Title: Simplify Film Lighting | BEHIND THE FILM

Here we are setting up for one of our clients' videos, but we just want to talk about lighting.
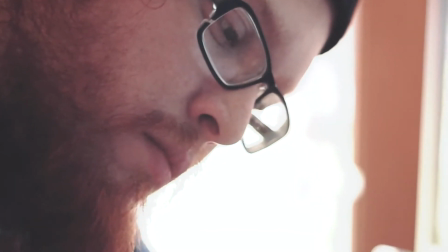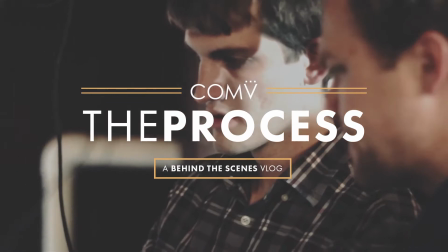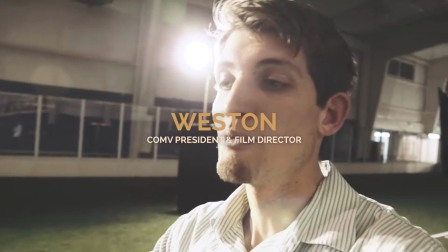Really what we've learned is backlighting will make anybody look beautiful. So we got 3 construction lights that we rented for like $35 a day each,
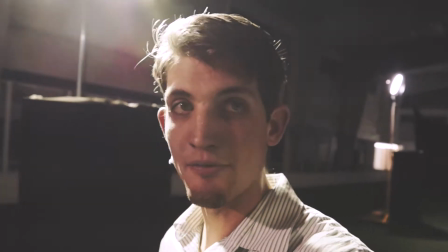which is a lot less than, you know, like an RE light for like $300 a day or whatever it would be.
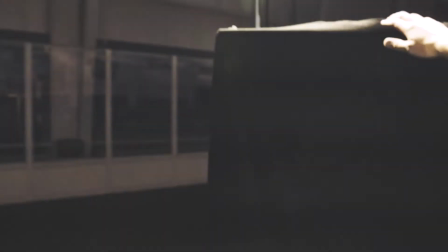And we just got some black drape that we had built that little wood piece.
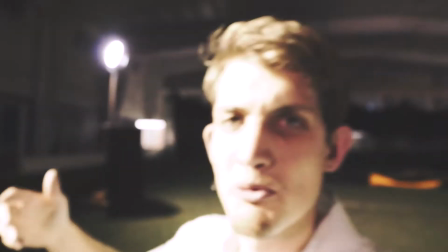You can see it right here. That way when we're panning back and forth, we don't see these big, ugly, yellow construction stands.
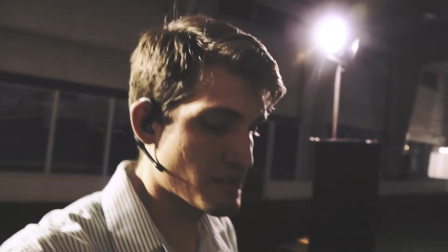And that's it. When you see the footage, oh my gosh, it just looks beautiful. We've got our dolly going back and forth. We've got the Ronin going. We're gonna be putting some GoPros on people's heads. We're gonna have a drone flying up in the air. So kind of the idea was, how can we maximize the lighting so wherever you look, the footage looks awesome?
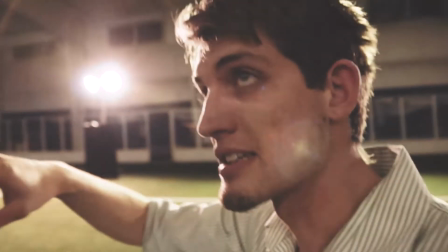And so that was kind of the idea of putting this extreme backlight, turning off the house lights except for one little light over in the corner for a slight fill.
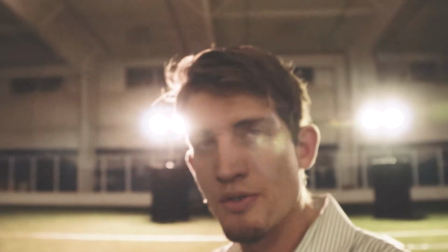We expose to your normal,
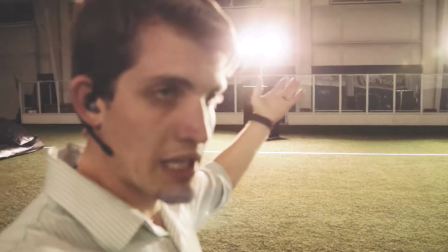40% IRE, and then we'll actually pull it down in post-production and kind of really get those deep blacks.
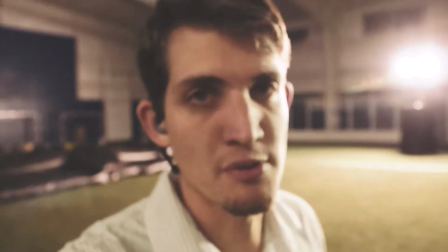So you're just basically getting a small amount of illumination from those big lights and just gonna have this really contrast look to it.
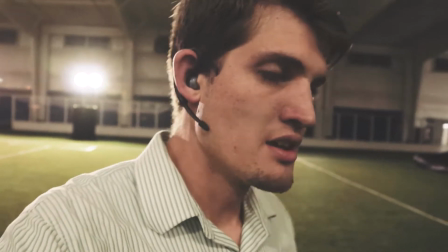And you don't have to spend $20,000 on lights when you just know the principles. And the biggest principle for us, backlighting.
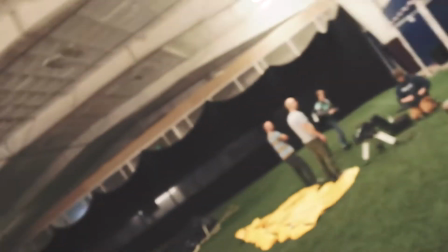Love backlighting. Drew, what'd you think of the shoot and the lighting?
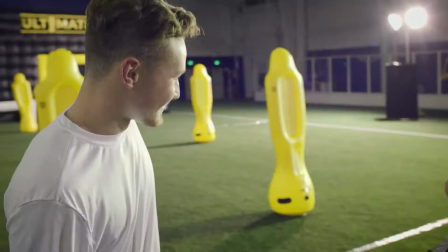I thought it was great. Big lights, stadium lighting, green field, shadows, soccer players, big walls, little balls.
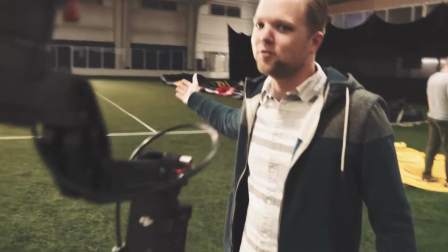It was wonderful. Great shoot. Felt great about it. Can you tell me a bit about what you're going to do in color correction? What I do is I play with the knobs until it looks good. Okay, I'm heading down to a park to finish some filming for the last shots of the Ultimate Foos project that we had kind of previously started talking about lighting on. Really just kind of want to share the principle that has helped. Really what we've found is lighting is not about the light, it's about the shadows. And so finding ways to create separation using the shadows, and a big part of that has been backlighting. Trying to find ways to always use the backlight to your advantage. You watch a Hollywood movie and you see that almost everybody has the sun behind them, even if it doesn't logically make sense. You show one person, you do the reverse shot and the sun's behind them too, or the sun's behind everybody. And it's just something that makes things look beautiful. Okay, I realized I wasn't recording that whole time. So we're here getting ready for the Ultimate Foos shoot. And yeah, just kind of continuing the principle of having the major light source behind us to create a little bit of rim light. Obviously, it's not just like, we're not trying to cover the sun up with their head. That's a little bit too dramatic of a hero shot, but it's really just having the main light source behind them and making sure that we're creating separation that way. I mean, obviously, as I'm filming this way, I'm white, everything else behind me is white.
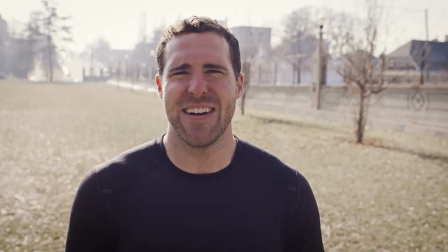It's a lot of brightness, versus if I turn around, you get a bit more of a shadow on me and a bit more blown out in the background, which then can draw attention towards either the shadow or the blown out. It's kind of either one. Okay, here we are setting up some lighting for a music video that we're going to be doing with Levi, our composer. So I thought I'd show you guys a little bit of how we do lighting for that, to continue the lighting, at least what we've learned about lighting.
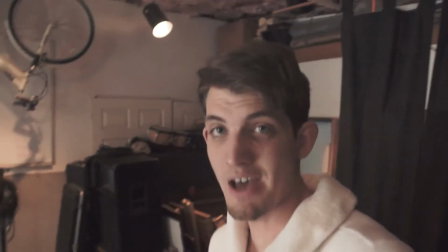As you can see, I'm in my bathrobe because my laundry is still drying.
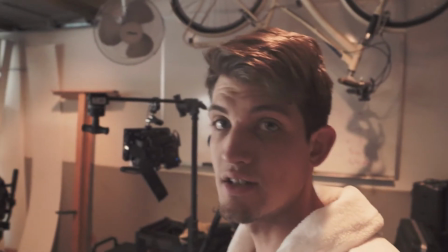Okay, so we got our 2 cameras set up. Set up the cameras first in the position that you want. That way you can make sure the lighting works for your setup.